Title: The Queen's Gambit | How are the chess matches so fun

Hello guys, my name is Victor and welcome to the Green Room. Today we're going to be talking about the newest Netflix hit show, The Queen's Gambit. A show where we follow Beth Harmon, an orphan who learned how to play chess with the janitor on the orphanage she was in. And shortly after she starts playing with him, she finds out she's actually quite a genius in chess. So the show follows her life being a professional chess player and also her personal life that is quite a mess. But in today's video, I want to focus on the chess part because it's the matches, the way they show it, the way they shoot it. It's so exciting, so really, it's amazing to watch it because at least I can speak on for myself here. But I don't think chess and excitement come in the same phrase. However, in the show they really are. It's so that's what I'm gonna focus on and talk about how Netflix made chess look cool. And there's a bunch of things that come together on that, which is wardrobe, lighting, the soundtrack. There's some many things there, and that's what we're gonna be exploring today. We're gonna be focused on my favorite match, which is the match at the end of her first competition on the end of episode 2, and then we're gonna be also talking about later on about the final match of the show, like the World Championship match. So let's get started.
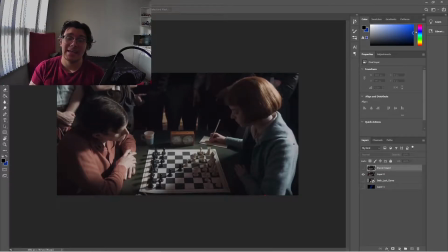1:34 Well, I want to start talking about my favorite match on the show, which is towards the end of episode 2, and that's the final for her first competition. And we start the scene with Beth angrily and nervous waiting for Harry to get there.
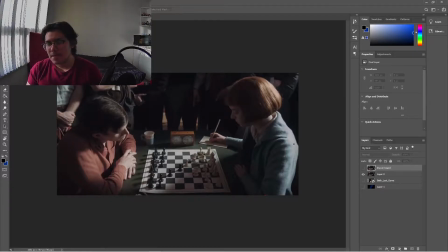1:51 And Harry, as we know, um, he's the guy that has won the competition many times. He's really doesn't care. He's just there for fun. So he gets there late, acting all like douchebaggy, and that just annoys even more Beth.
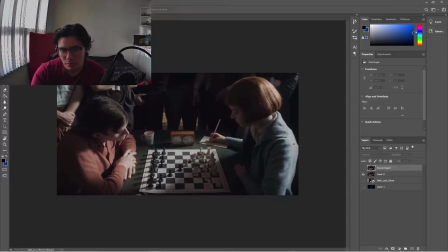2:08 Right. And we can see the contrast already right off the bat with the wardrobe. He's wearing one layer while Beth has two layers. He's wearing red, a warm color, a color of passion, of rage even,
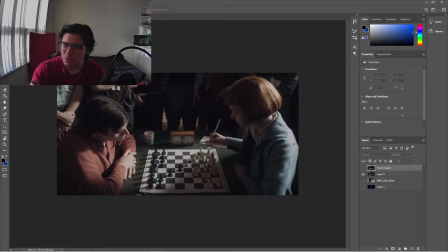2:28 while Beth is using blue, which is usually the color of sadness, a cold color. She's not really comfortable there. So you have this contrast.
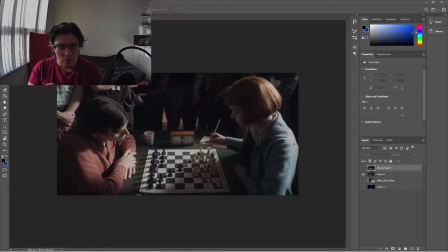2:41 And usually like red and blue are always like fire and ice. The contrast they always hit each other, which is really cool, right? And we have like the layers on Bath's side, which she has the coat here and then a dress in here, and also even like this shirt here, the white shirt.
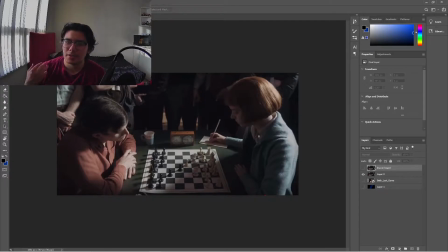3:01 Those pretty much are like insecurities, and even more insecurities. She's really nervous. She's her first final, pretty much, right? Um, so they start playing. One another contrast that is really interesting you can see here, the way they light the scene.
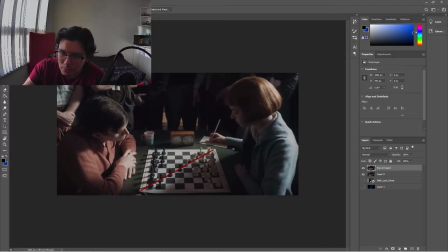3:22 She's playing white, however her side of the board, it's all black because of the shadows, and then his side who's playing black, it's everything is light, everything's white.
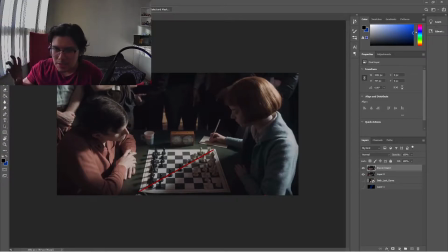3:36 So it plays with the she's on his head while he is her head. And I may be reading a little bit too much here, but I think that's really cool. And then we have the soundtrack for this scene.
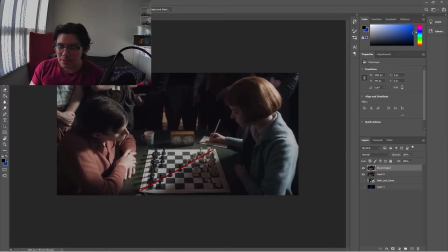3:52 It's amazing because the way they do it, it's only the clock, so it's tick, tick, tick, tick, tick, and then they are moving the pieces, so the tick, boom, tick, tick, on the scene.